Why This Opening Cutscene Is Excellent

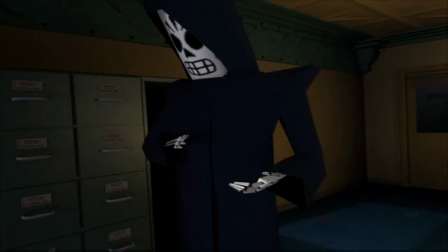(8:15)
Manny opens a filing cabinet converted into a closet labeled Premium Clients, Another joke that's pulling double duty because Manny doesn't get premium clients.
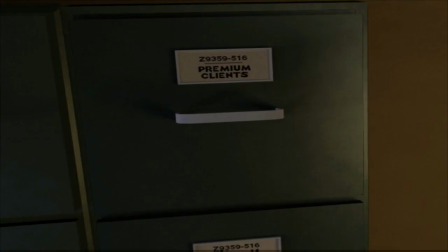(8:23)
It's literally a filing cabinet hollowed out to house his robes.
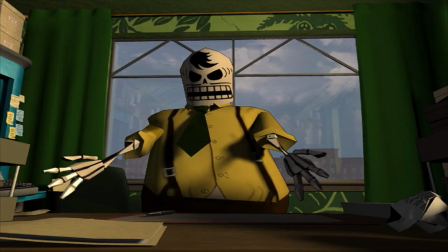(8:27)
But the size of the cabinet implies that either Manny is expected to get premium clients or Manny used to get premium clients, but those days are long gone.
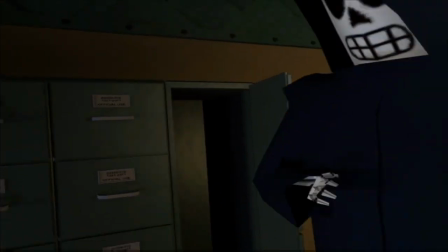(8:36)
Finally, one last visual gag shows Manny for who he really is.
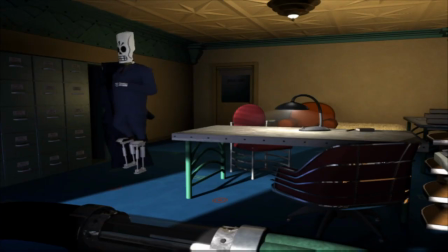(8:40)
Not the intimidating specter of death that he was introduced as, but a regular guy in a cheap suit standing on a pair of lifts. By now, a question should be firmly planted in players' mind. Why doesn't Manny get good clients?
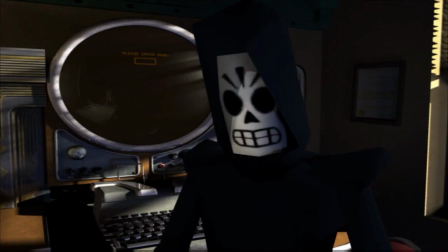(8:53)
We know he's a good travel agent, not because some other character told us he is, but because we've seen him at work.
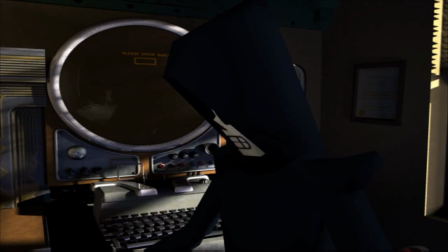(8:58)
He's the intimidating Reaper, the affable salesman, the resourceful pro.
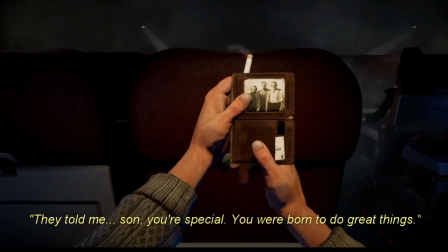(9:03)
When introducing the protagonist, the common choice is to display how they're the best at something.
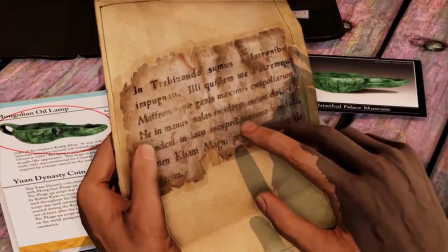(9:08)
Think Nathan Drankin, his encyclopedic knowledge, or Cloud Strife as a highly trained ex-soldier.
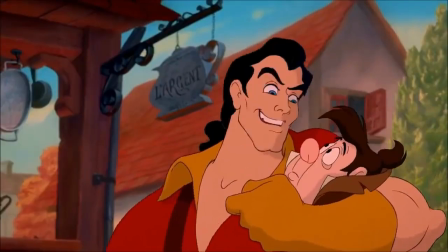(9:14)
In the animated Beauty and the Beast, Gaston even expresses this out loud when he says about Belle.
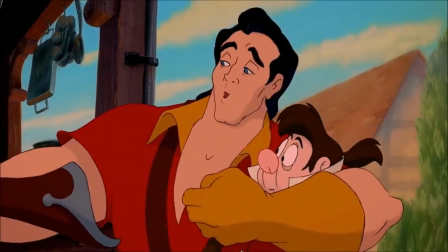(9:19) She's the one. The lucky girl I'm going to marry. But she's... The most beautiful girl in town.
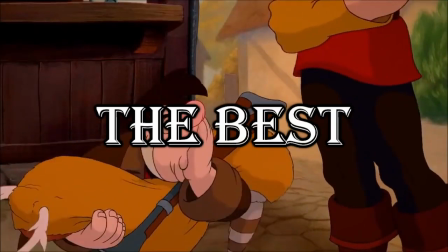(9:24) I know, Belle. That makes her the best. And don't I deserve the best?
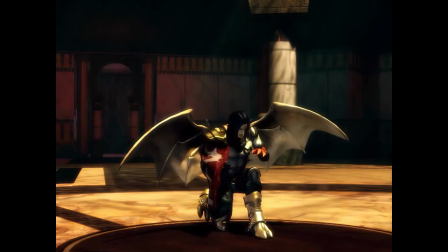(9:29) Well, of course. I mean, you do, but I don't...
There should be a reason why they're the protagonists, after all.
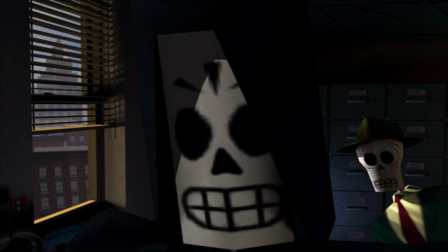(9:34)
And making them the best can provide that. We see Manny as the best when he works to get the Excelsior line, even commenting later.
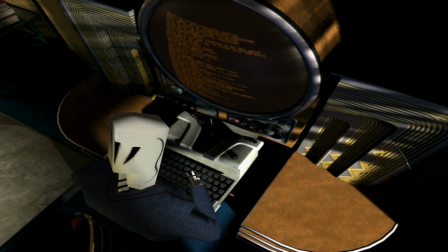(9:42) Here's Celso's file. That walking stick was too good for him.
We get the sense Manny used to be on top before we met him.
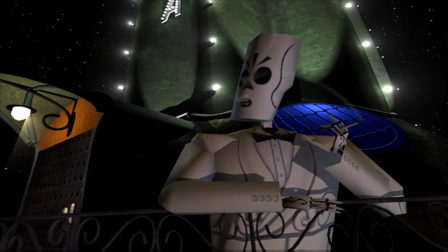(9:48)
Several later lines of dialogue back this up, like when he's examining his old files.
I don't want to reread the old files.
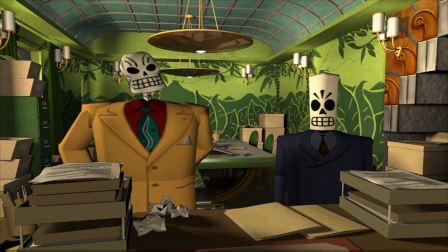(9:55) It'll just make me sad.
Or his rival Domino Hurley's extravagant office door.
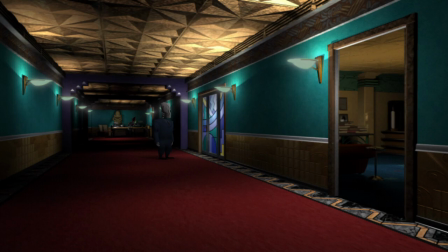(10:00) Ah, my old door.
Or his own current, shabbier office door.
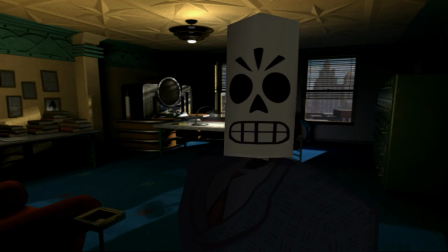(10:07) Wasn't too long ago that the name on that door was Supply Closet.
Manny was the best in the business, but now he's a nobody.
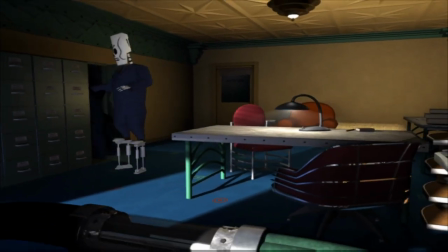(10:13) Where do they get these guys? They don't qualify for anything good, so I can't sell anything good. Can't work off my time, and I'm stuck. Stuck selling walking sticks to a bunch of burros for eternity.
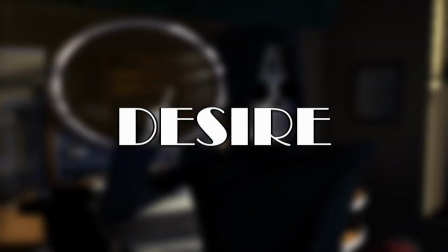(10:25)
Though it's not for a lack of ambition. Manny makes this clear when he states his desire, or what motivates the protagonist to act at the beginning of the story.
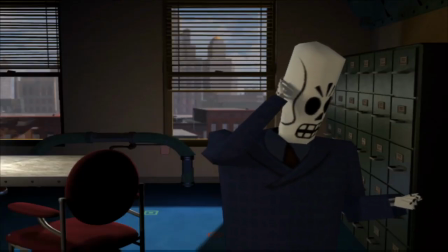(10:34) I need better clients. I need a real saint. I need a lead on a rich, dead saint."
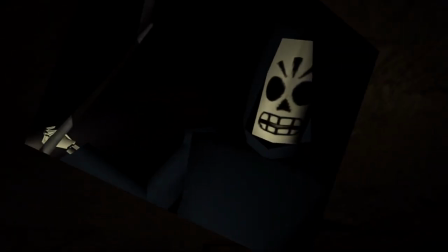(10:41)
Manny hopes that by landing a rich, dead saint, he may be able to pay off his debt to the powers that be, turn his luck around, and finally take his own four-year journey of the soul.
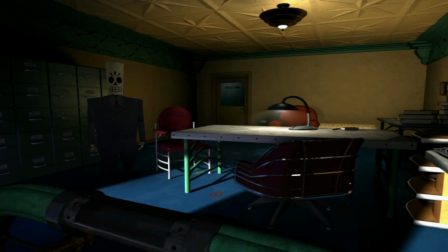(10:50)
With that declaration of his desire, and the arrival of a mass gazpacho poisoning memo,
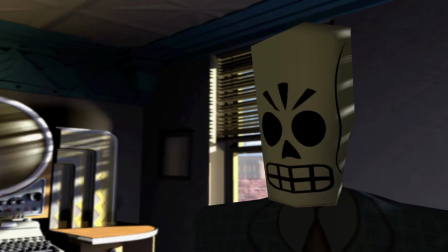(10:55)
the player has everything they need to understand this story and are given control of Manny Calavera.
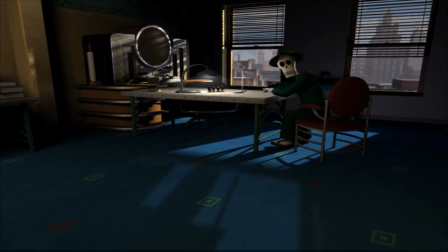(11:01)
Finally, part of the brilliance of this cutscene is that its tone never stays in one spot,
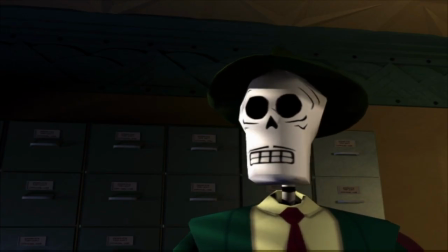(11:05)
but instead cycles through a whole range of moods motivated by actions and reactions, each one naturally feeding into the next,
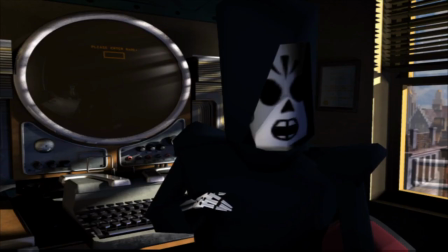(11:12)
grounded by characters the player can immediately understand and hopefully empathize with.
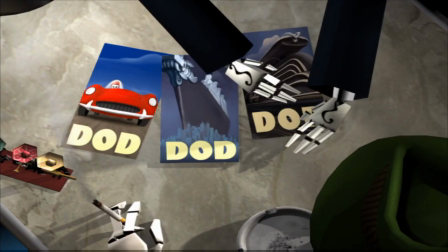(11:19)
The constant shifts in tone help keep the player engaged, like a music track switching up every four to eight beats.
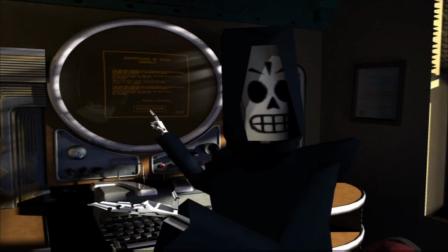(11:24)
Of course, not every scene in every game can have these sort of tonal shifts. Some scenes will be Mozart, some will be Salieri.
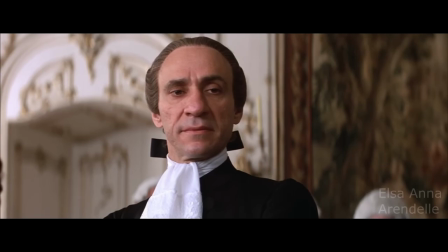(11:31)
It really all depends on what the scene needs to get across the necessary information as effectively as possible.
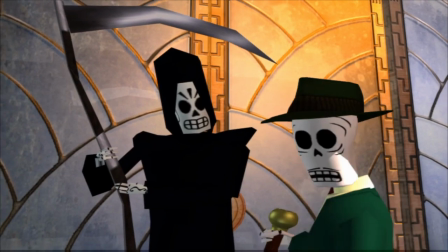(11:38)
So, now that I've spent over ten minutes explaining a three-minute cutscene, hopefully I've been able to get across some of what makes Grim Fandango's opener work so well.
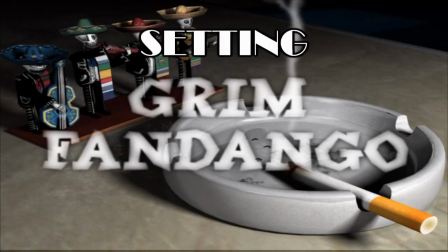(11:46)
It introduces players to the unique setting of the Land of the Dead, the concept of a four-year journey of the soul,
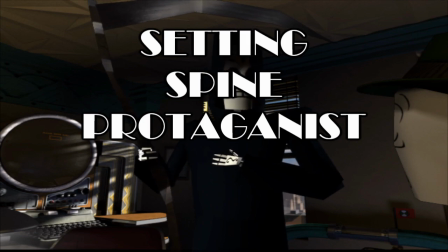(11:51)
or the spine of the story, our protagonist Manny Calavera, his conflict of being unable to move on in the afterlife,
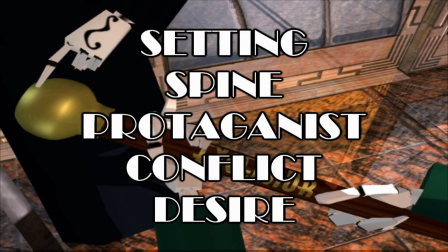(11:57)
and his desire to land a rich, dead saint. All this information is dramatized with great jokes and shifting tones, character reveals,
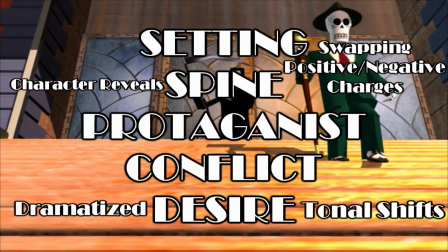(12:05)
swapping of positive and negative charges, and if this sounds like it's a lot to keep track of, uh, yeah, it is.